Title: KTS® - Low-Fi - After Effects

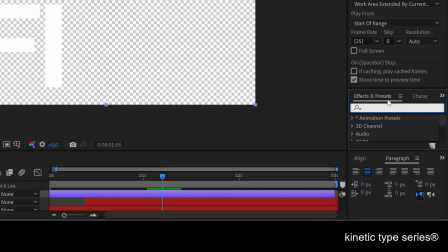And here I need, in the effects and presets, the posterize time effect. This one here, posterize time, I apply it to the layer. And here is a matter of lowering this down.
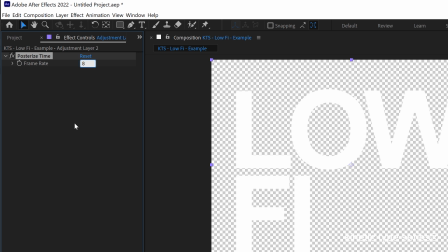And I think something like 8 frames per second is going to be feel very, very lo-fi.
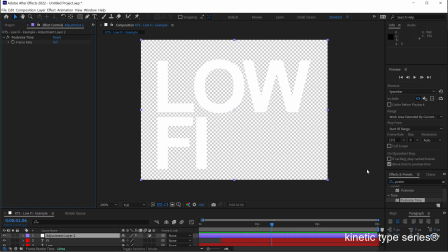I think I love that. And then I'm going to add something else, which is like an expansion of the letters, so to say. So if we export it to GIF and it's going to be playing as a sticker on top of different things,
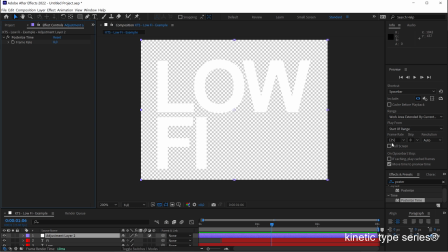it's going to be still legible and have this sticker feeling. So I'm going after the simple choker, and I'm going to apply again to the adjustment layer that's on top of our text here.
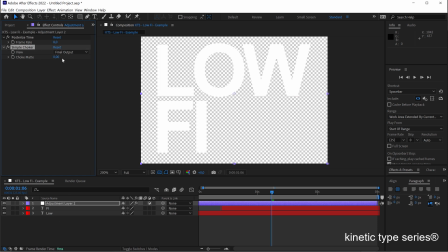Okay. So the simple choker, I go to negative values.
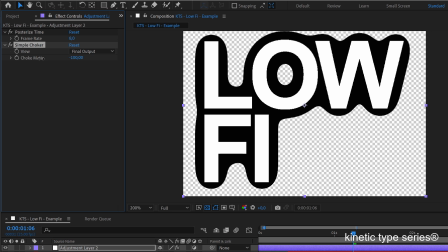Just like let's say something like very extreme, like -100, and that's the maximum amount.
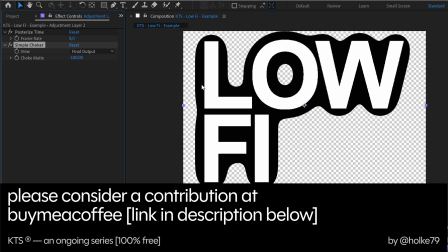So if you want even a more extreme
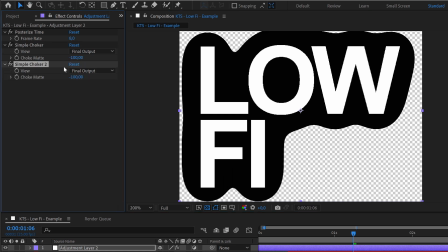effect, you can just duplicate this layer, but I think with -100 it is enough.
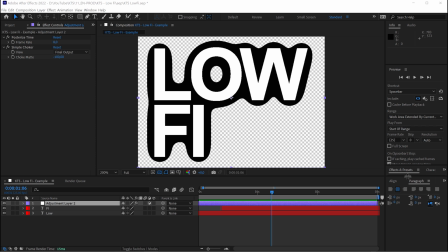And now we are going to add the effect that is going to really make this to become a very lo-fi sticker.
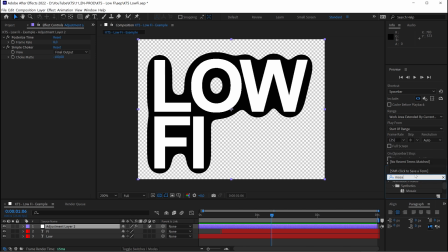So that's the mosaic effect.
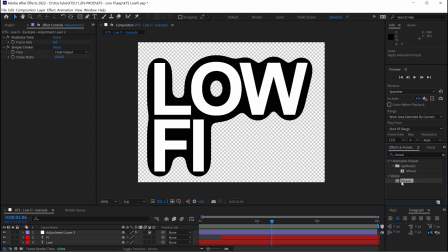So here the stylized mosaic effect, we apply it to the adjustment layer,
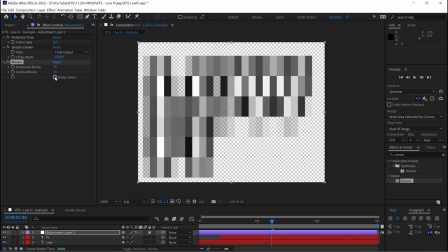and let's increase this like also let's say something like
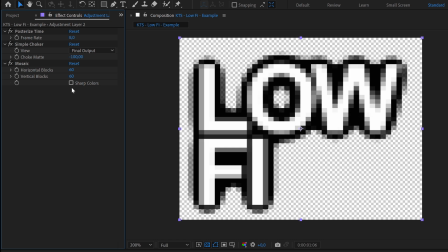60 per 60, and would be nice also to activate the sharp colors option here,
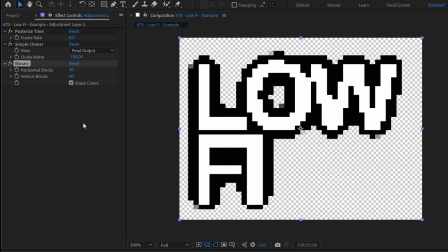and that's perfect. So I think we are ready to export this.
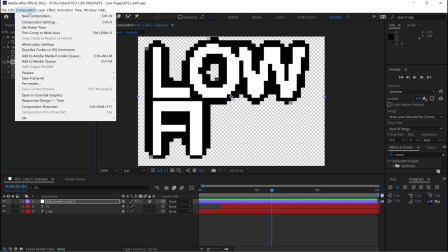So let's go to composition, add to render queue,
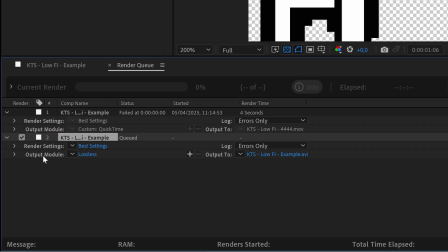and we need to hit this option or this button in the output module, the blue text here that says lossless.
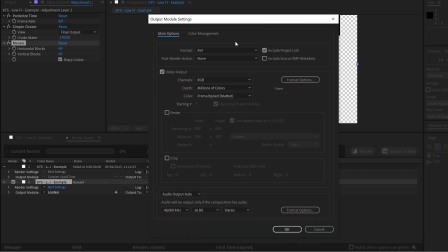We click in here and we open this dialog box, and in format we need to change it to QuickTime.
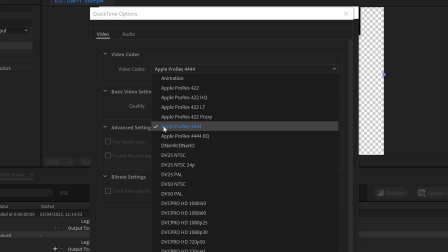In format option, the codec that we need is Apple ProRes 4444 because it is the only one that exports with transparency.
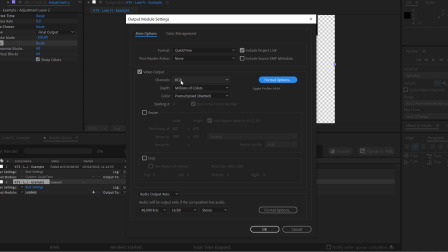So we hit OK. Then we also need to activate in channels or change it to RGB and alpha here.
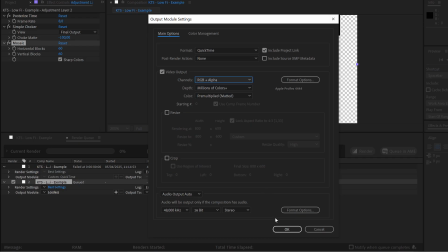All this is perfectly fine, so we click on OK. So now it's a matter of choosing a folder to export it, and you hit render.
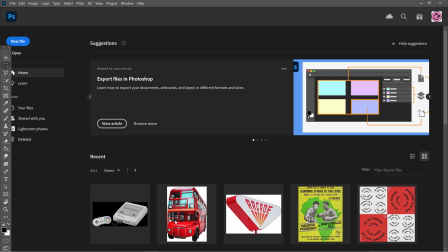So let's go to Photoshop, and here we are going to create
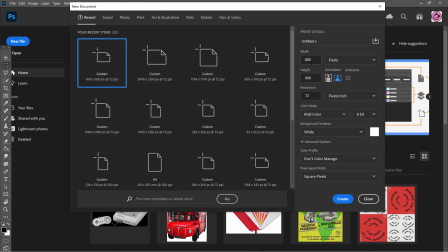a new document, and it needs to be the same size as the composition. In our case it was 800 per 600, so we create it.
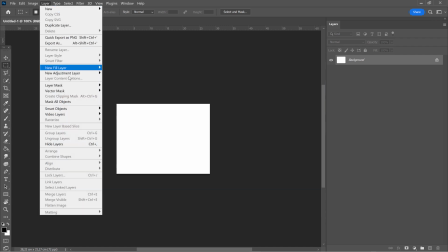We come here through the layer menu. Our option, it's going to be video layer.
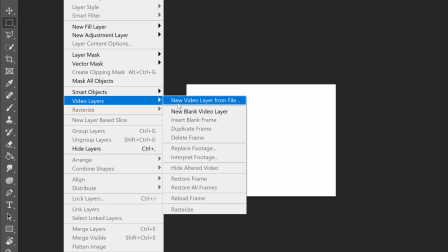It's more specifically new video layer from file.
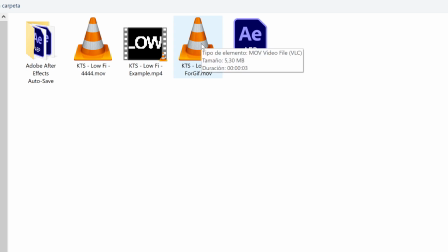We click here, we import the video that we just created,
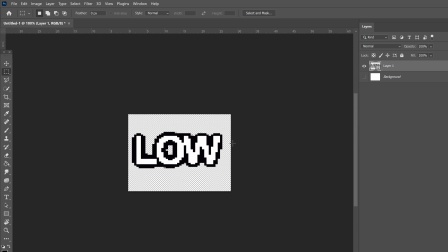and we are going to deactivate the background so that it sits over transparency.
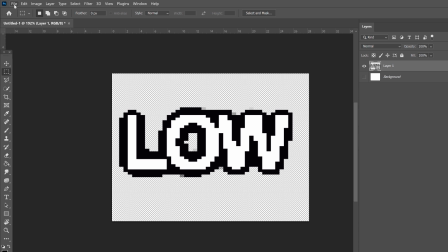So next step, we come here through the file menu,
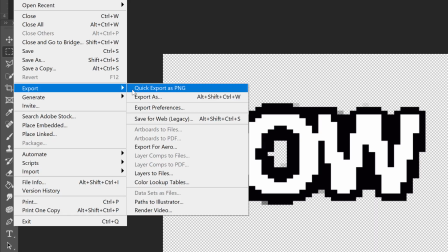and in export we have this beautiful option which is save for web.
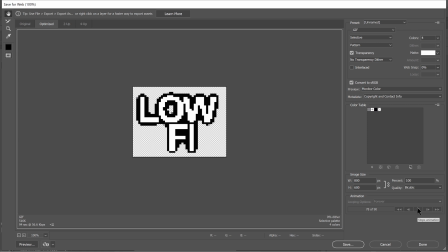So let's hit here the play button, and it is important that it is set to forever, and I already love it.